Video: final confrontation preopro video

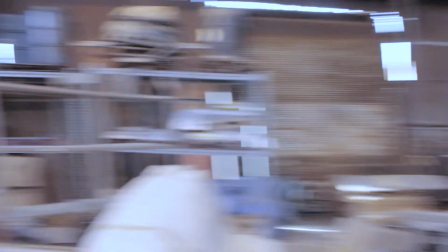4:05 They enter through this door,
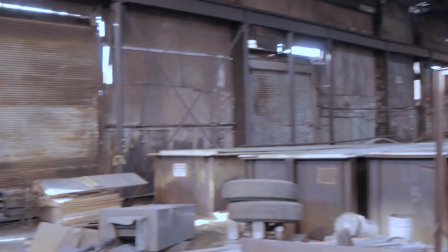4:07 they walk through this place to give the characters and the audience an idea of how big this place is.
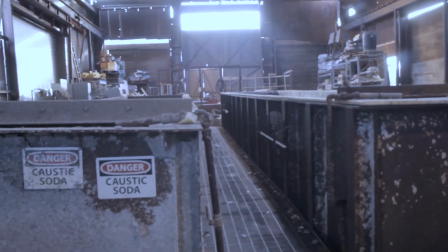4:15 They can walk through these areas over here, you know, just looking inside these containers,
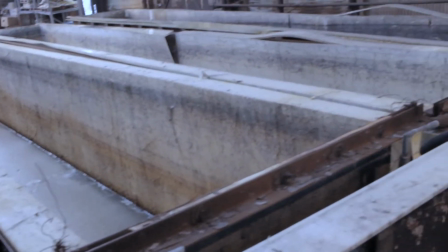4:23 wondering if he's maybe sleeping somewhere over there.
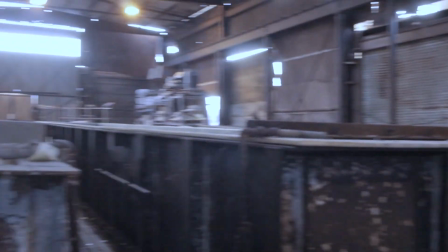4:28 And once they're done walking through this area, we still have this other half.
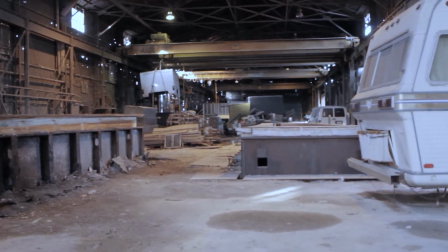4:35 And as you can see, it's a very open space. We will avoid showing other doors on the sides.
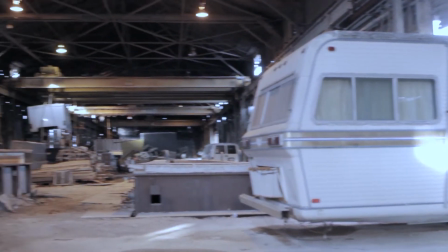4:42 We will not show this. We will not show this caravan, because we want to give the idea, we'll keep everything around here.
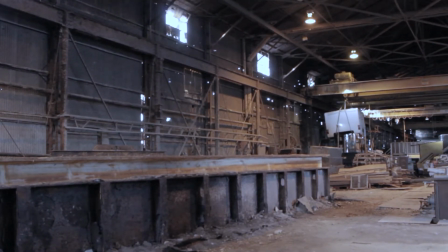4:49 We want to give the idea that even when it's the ideal place for a hideout for a vampire,
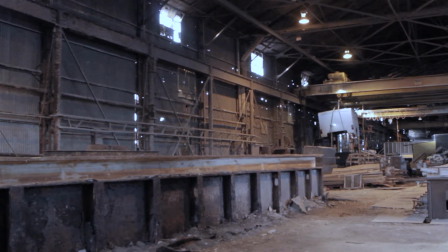4:55 there aren't really coffins or anything secluded enough for the vampire to be there.
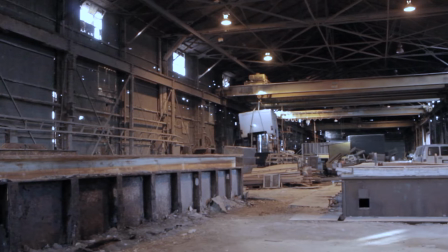5:01 So they start wondering if they were set up and the vampire is actually not here.
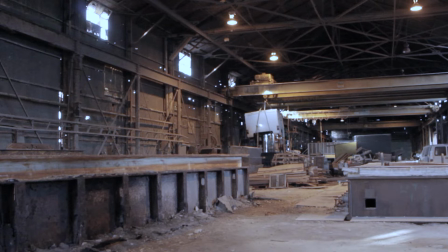5:07 And that's how they walk all the way to the end of this big place, to the other side where we will have the final confrontation, wondering if maybe they shouldn't be here.
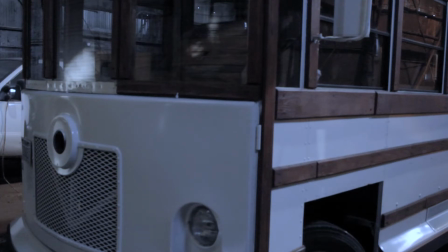5:19 Ultimately, they will get to this area that I'm showing now,
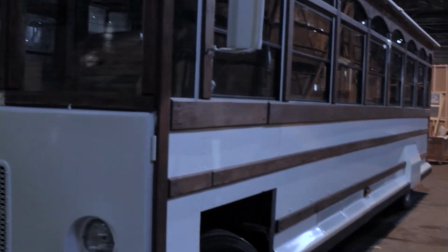5:24 which is where there is a trolley, a bus,
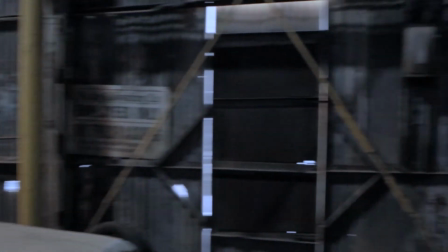5:30 and there's a door, which is the exit right here.
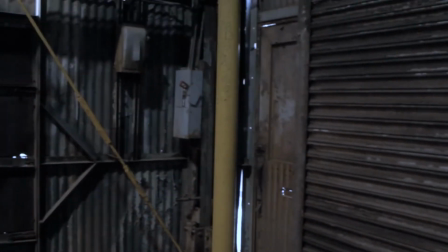5:36 This is the exit.
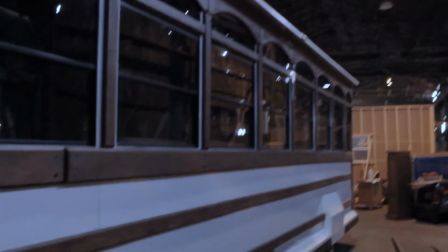5:38 So on their way to the exit, when they're walking by this trolley, what's going to happen?
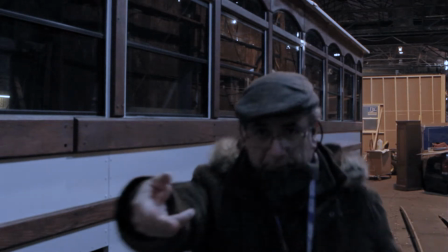5:46 Let me flip the monitor so I can see myself.
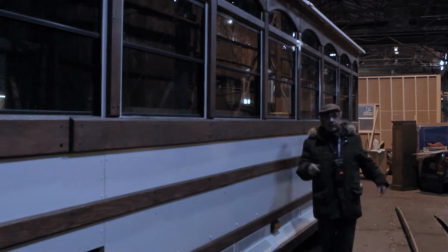5:50 What's going to happen is they're going to be walking around here, walking towards the exit, and Pilar
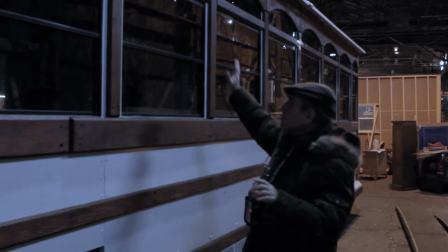5:59 will realize that the windows of the trolley are covered with newspaper,
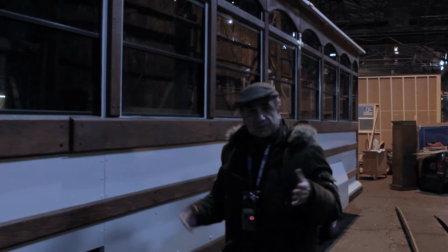6:07 which is unusual.
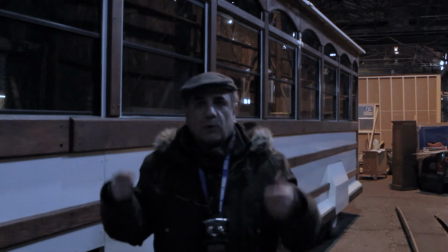6:09 And they have a small dialogue about, oh, maybe it's just the word painting, it's a paint job or something, but the whole place is very dusty and all.
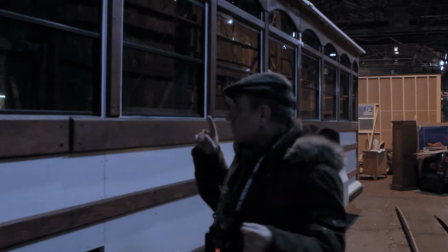6:17 It looks like nobody has been here for a very long time. But Pilar gets closer to the newspaper and she notices that the
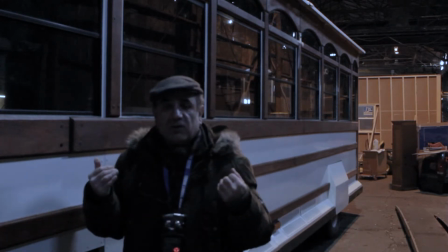6:24 articles and the dates on the pages are recent and the newspaper is not old.
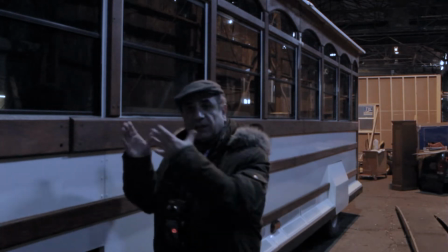6:30 So that means that somebody has been here for any reason very
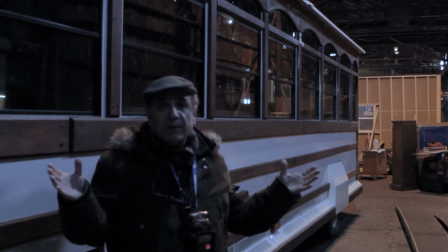6:34 recently in a place that is supposed to be abandoned and nobody has been for a long time.
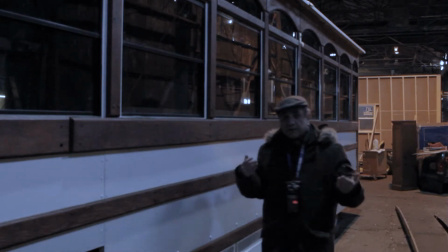6:39 So that's one of the main key elements. And as they're walking here in this area also, probably on the other side, they will find the mask.
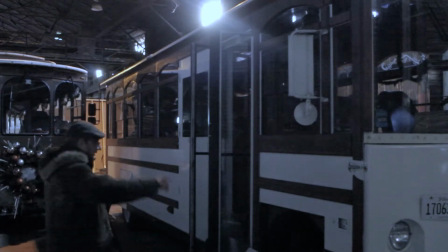6:48 Let me show you. So as they get here, they come around this way. And as they get to the entrance, before they go in, they find a mask on the floor.
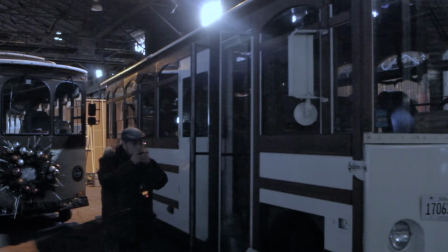7:01 The mask is the same mask that we saw before, the one that says, "I believe in science." And so that's, of course, already been seen before, and it's pandemic. So that's another indication that someone has been here very recently.
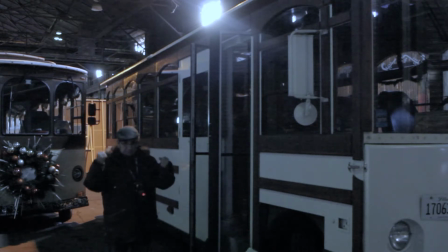7:14 So with all of that in mind, and carrying the crosses and the stakes and everything they bring in their backpacks, which is very important for the rest of the scene, establishing that they have their backpacks with the stakes,
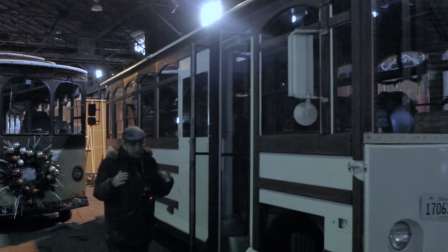7:27 the crosses, the hand axe, the bottle with holy water, carrying all of that like if there were weapons, kind of like Ghostbusters type of thing.
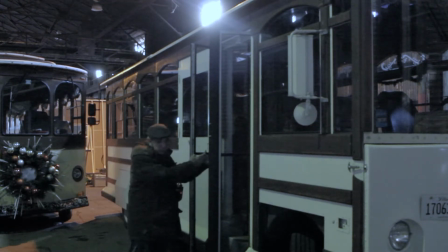7:36 They're going to go into the bus where a lot of things are going to happen.
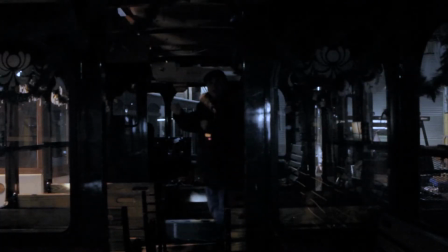7:39 They come inside the bus carrying their crosses and the stake and everything else, and they will start walking towards the end of the bus. The camera will be located as it is right now on the back of the bus. But all these windows will be covered with newspaper, preventing the light from coming in.